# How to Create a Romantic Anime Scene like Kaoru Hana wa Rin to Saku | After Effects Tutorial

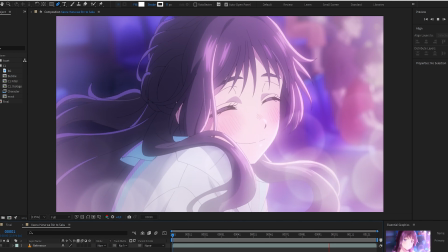0:03 In this tutorial, we'll create a romantic anime scene inspired by the fragrant flower blooms with dignity, using After Effects.
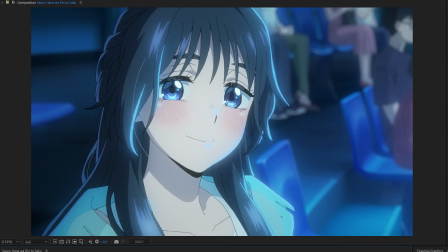0:12 This idea was inspired by a viewer's request, so today I'll show you how to recreate a romantic anime scene like this.
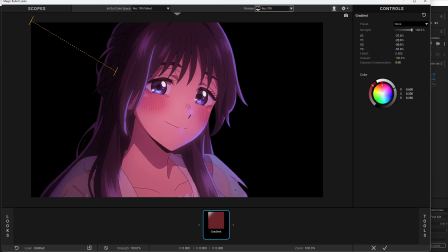0:19 We'll go through color adjustment, creating soft bubble effects,
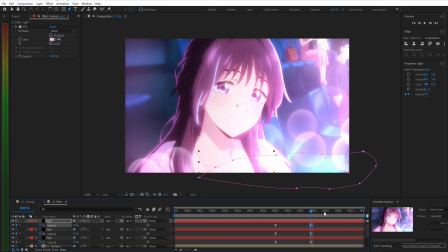0:22 and finishing with lighting and color grading to achieve a clean, professional atmosphere.
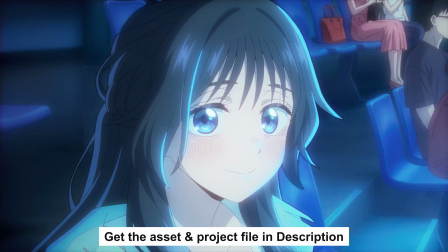0:28 All the assets and the final After Effects project file are available in the description below for you to download.
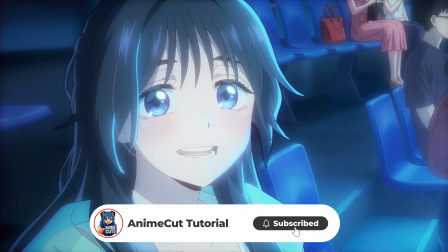0:34 If you enjoy the video, don't forget to hit like and subscribe to support the channel. Now, let's get started.
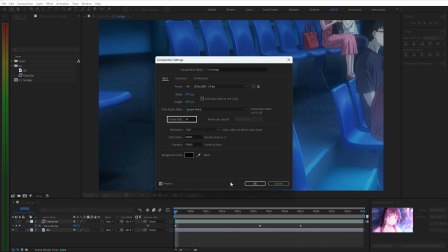0:40 All right, start by creating a new composition at 24 frames per second.
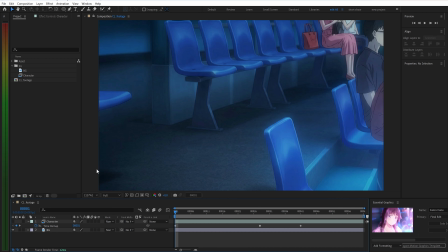0:46 Here, a high-quality background is already prepared, and the character animation is fully set up with keyframes ready to use for this cut.
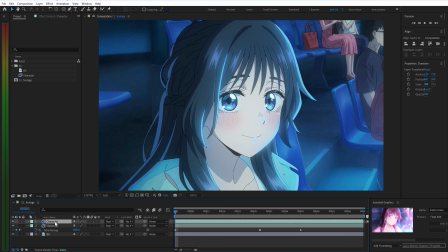0:58 First, duplicate the character layer and rename it to Distance. I will apply the distance gradation effect to create a subtle dark outline around the character, helping it stand out from the background during color grading. To prepare for the color transition,
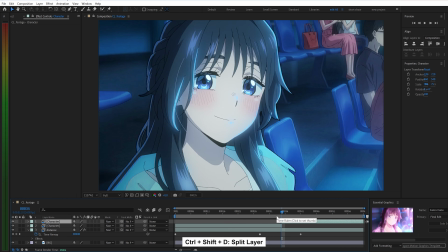1:16 split the character layer into two parts around frame 35 and rename them for better organization. Next, duplicate another layer and name it Color Change. You can lock the original layers to avoid accidental edits.
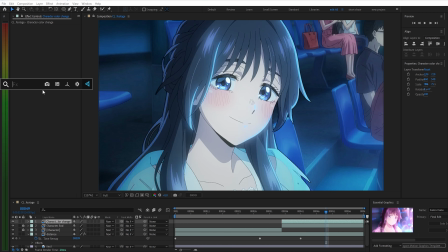1:34 On this new layer, apply Magic Bullet Looks to handle the color grading.
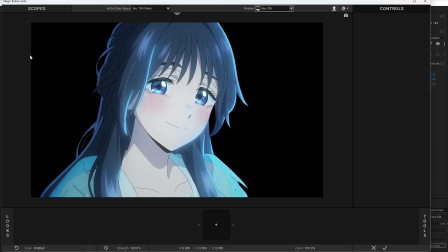1:39 Open the Edit panel to access the workspace.
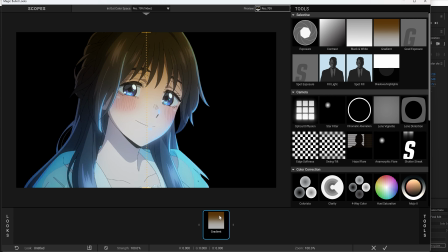1:43 Start by adding a gradient, then go back to the controls and adjust the values to achieve the desired color tone.
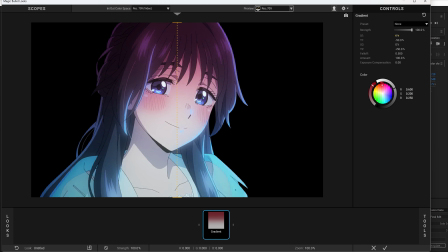1:50 Next, tweak the X and Y values to control how the color spreads across the character.
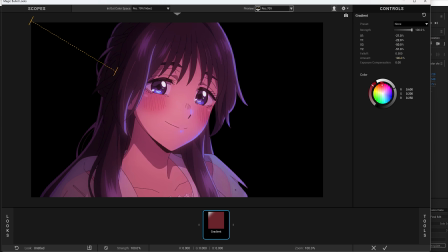1:56 You can follow the reference settings if you want. Then increase the exposure to around 2 to brighten the overall image.
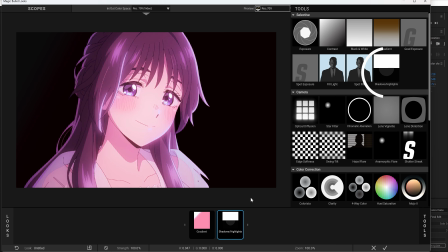2:04 Once the base color looks good, add a bit of shadows and highlights to improve depth.
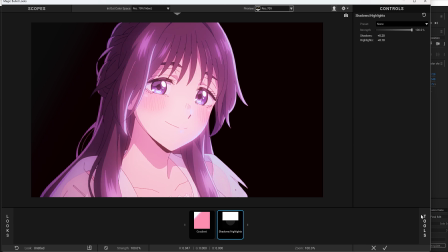2:09 Use the same approach in the Tools panel and adjust accordingly. Finally, add a slight contrast boost to make the image pop a bit more. Apply the setting and let's check the result.
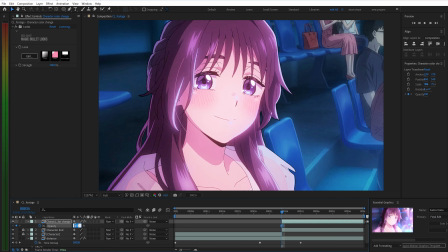2:24 Next, add opacity keyframes to create a smoother color transition.
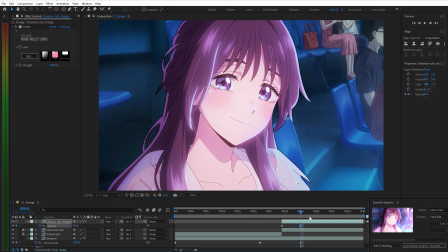2:29 Keep the maximum value around 80% so the color doesn't get too strong.
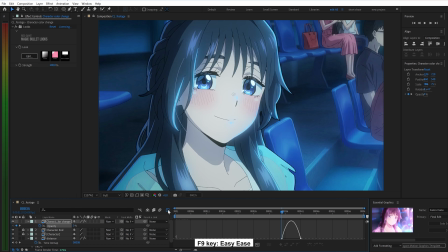2:33 You can press F9 on both keyframes and adjust the graph to make the transition feel more natural.
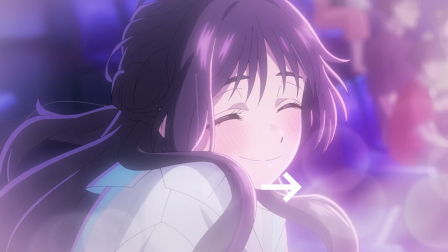2:43 With that done, let's move on to creating the bubble effects like in the original anime.
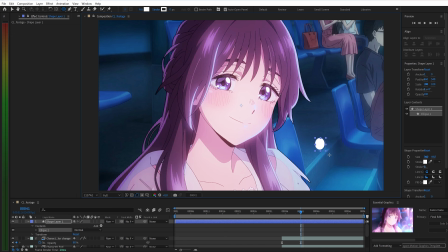2:48 First, use the Shape tool to draw a circle in a suitable position. Set the opacity to around 50%. Then apply a 4 color gradient for the color. You can follow the original anime as a reference for the color setup.
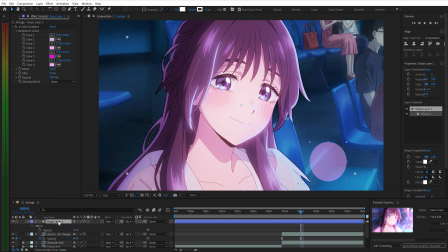3:03 Next, duplicate the layer and set the opacity back to 100%. Remove the gradient and apply bevel and emboss. In advanced blending, reduce the fill opacity to 0, and you'll start to see the highlight. Then adjust the settings.
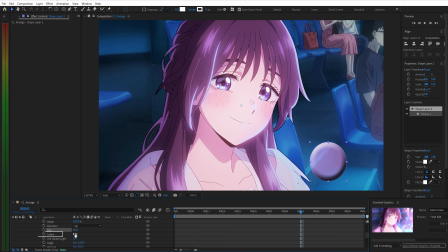3:21 Set size to around 40, soften to about 10, and tweak the angle, highlight, and shadow opacity.
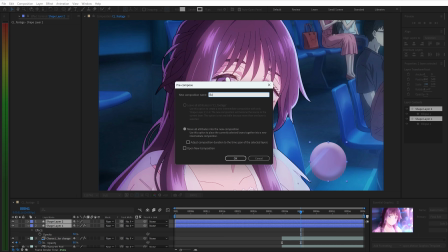3:32 Now pre-compose these two layers and name it Bubble. Then pre-compose it again and name it Mask.
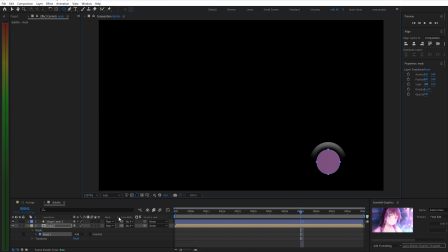3:39 Draw a circular mask in the center, switch it to Subtract, and set the feather to around 100.
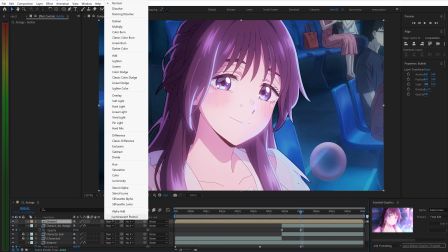3:47 Go back to the main comp and change the blending mode to Screen. Now it blends much better.
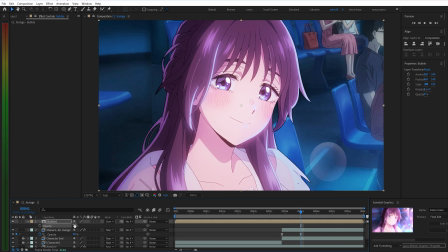3:54 Next, reduce the opacity to around 30% and add keyframes so it fades in smoothly.
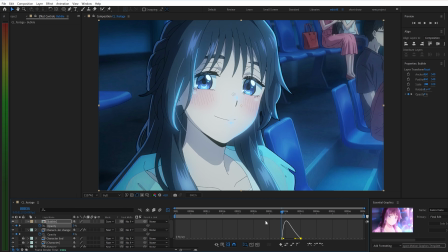4:00 Use F9 and adjust the graph for better motion. Then add position keyframes for subtle movement.
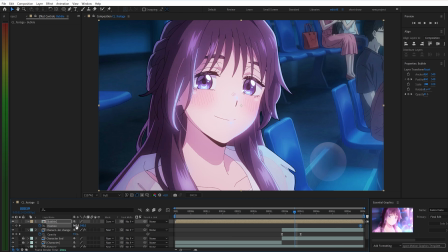4:09 Keep it minimal around 10 units per axis so the motion stays slow and natural.
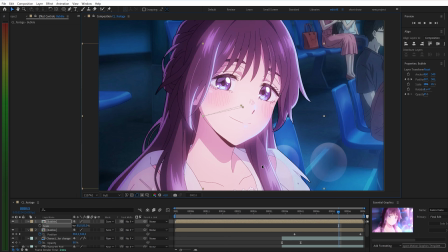4:18 Duplicate the layer, adjust the scale, and tweak the keyframes to create another bubble variation.
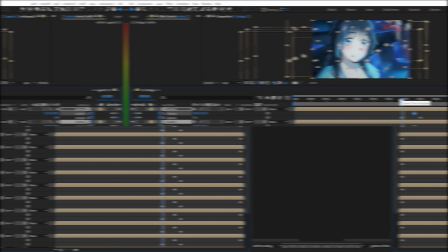4:34 Finally, using the same approach, multiple bubble elements have been created like this.
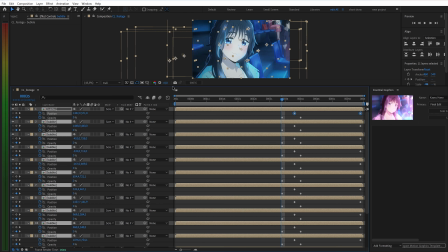4:39 Feel free to add or adjust them to better fit your scene.
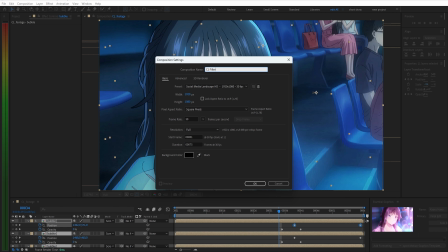4:46 Now that the base is done, create a new comp called Filter to handle color grading and lighting, making everything look more polished and cinematic.
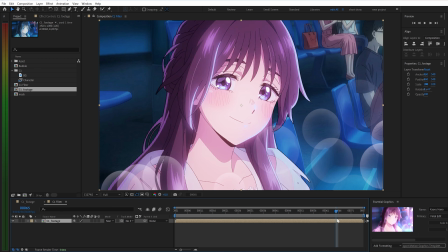4:55 Start with Magic Bullet Looks.
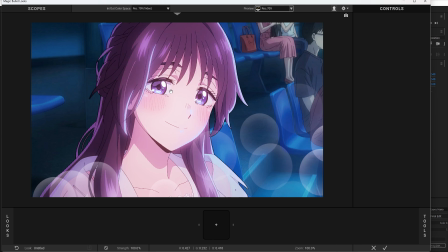4:56 For color grading, Begin with a gradient to create an overall color overlay.
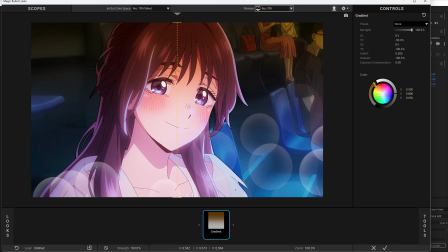5:04 You can follow the settings shown here.
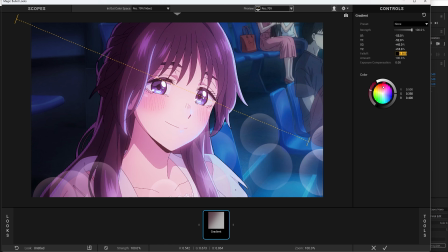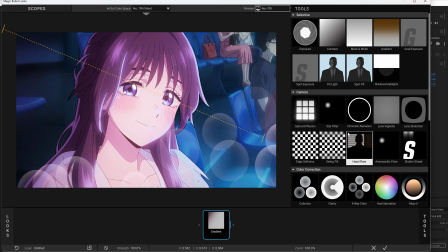5:16 Next, add optical diffusion to slightly brighten the character area.
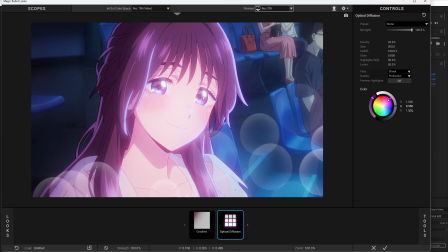5:21 Keep it subtle to avoid overexposure or losing facial details.
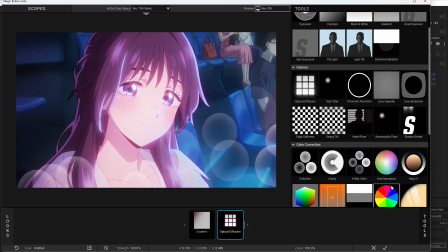5:34 Then apply a fall is here LUT with a strength of around 30%.
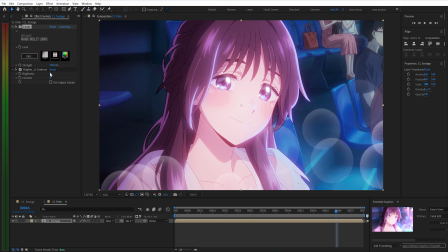5:44 After that, add brightness and contrast, increasing both values by about 10. Create an adjustment layer on top and use exposure to balance the lighting.
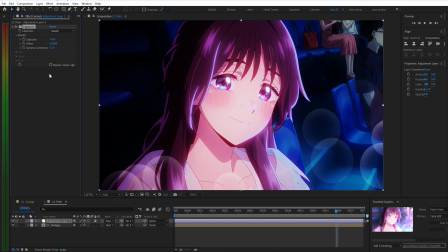5:54 Finally, set the opacity to around 35% for a softer effect.
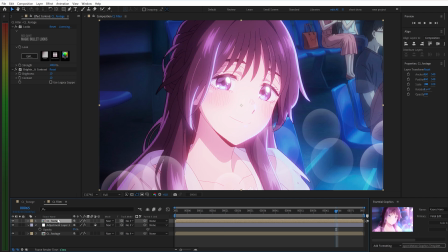6:00 Next, duplicate the original footage, move it to the top, and remove all effects we added before.
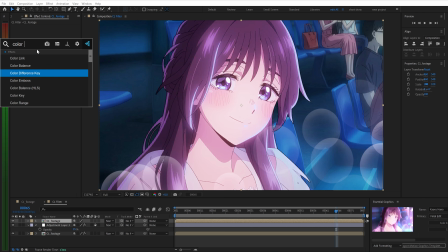6:06 I will use the color key to isolate darker areas in the character's hair. Then apply Minimax effect to soften the edges of the character.
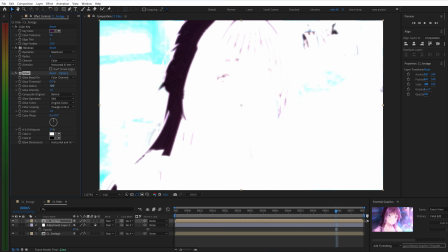6:18 Add a glow effect to enhance brightness, and set the glow operation to screen.
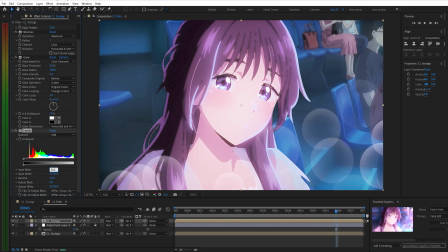6:24 Then, fine-tune the lighting using levels, and here you should adjust based on your preference.
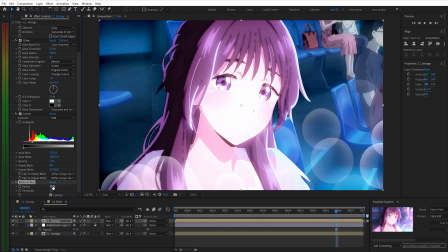6:30 Finally, apply a subtle bilateral blur to the entire scene.
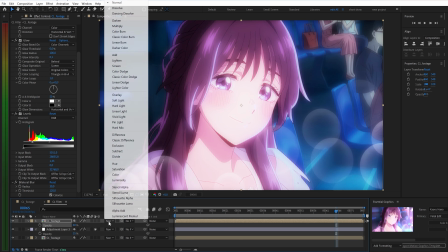6:34 Lower the opacity to around 40% and set the blending mode to screen to complete the look.
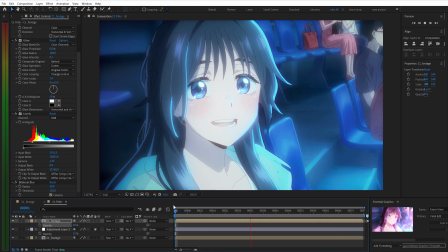6:41 At this point, everything looks really solid.
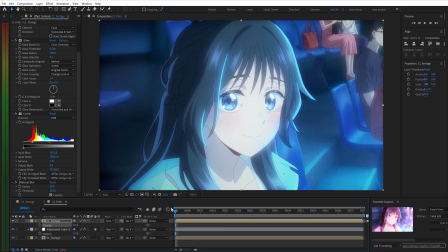6:46 Finally, to complete the scene, create a new solid to add some light patches to the outer background.
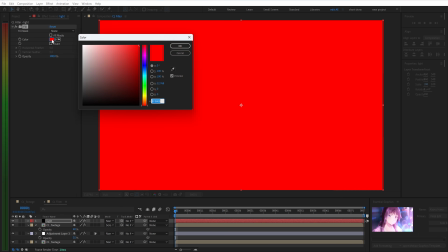6:52 First, adjust the color using a fill effect to match the overall tone.
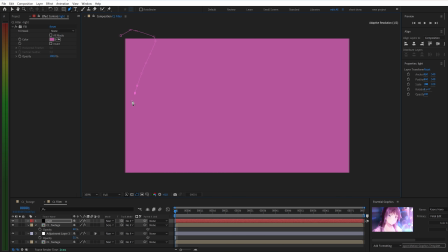6:57 Then use the mask tool to define the areas where the light should appear.
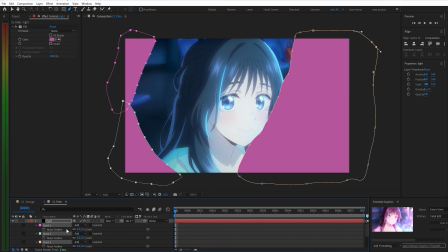7:04 Set the feather to around 500 for all masks to create a soft, diffused look.
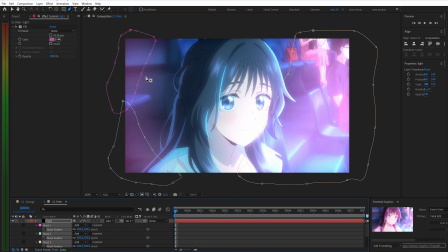7:09 After that, change the blending mode to add so the light blends naturally with the background.
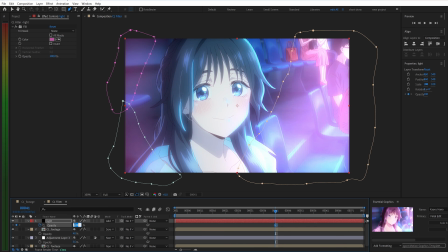7:14 To keep everything in sync, add opacity keyframes so the light gradually fades in over time.
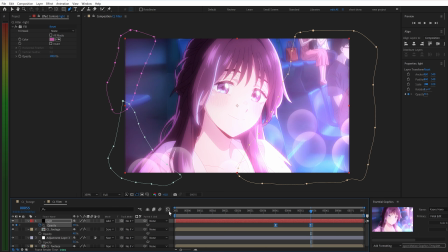7:22 Similarly, use Easy Ease for keyframes and adjust the graph for better motion.
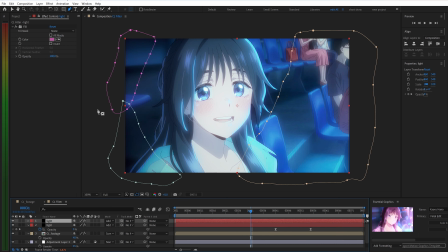7:32 Then duplicate the layer and fine-tune it further to balance the composition.
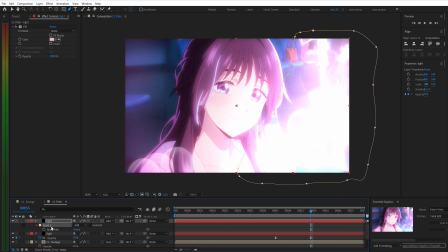7:37 Just like before, adjust the color and define the necessary mask areas to fit each part of the scene.
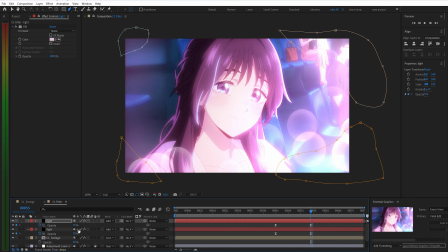7:46 Depending on your artistic preference, you can adjust and add more lighting details to make the scene look better. In general, the more time you invest, the more polished and visually rich your scene will become.
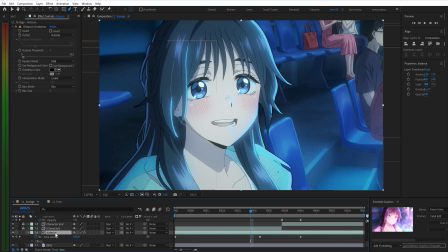8:00 If the character edges look a bit too sharp, go back to the distance layer and increase the blur slightly to soften them.
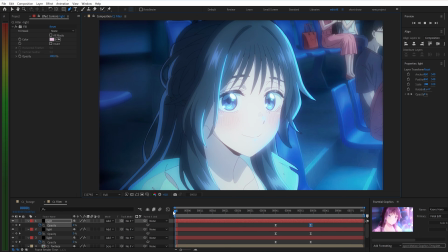8:08 Alright, now let's check out the final result.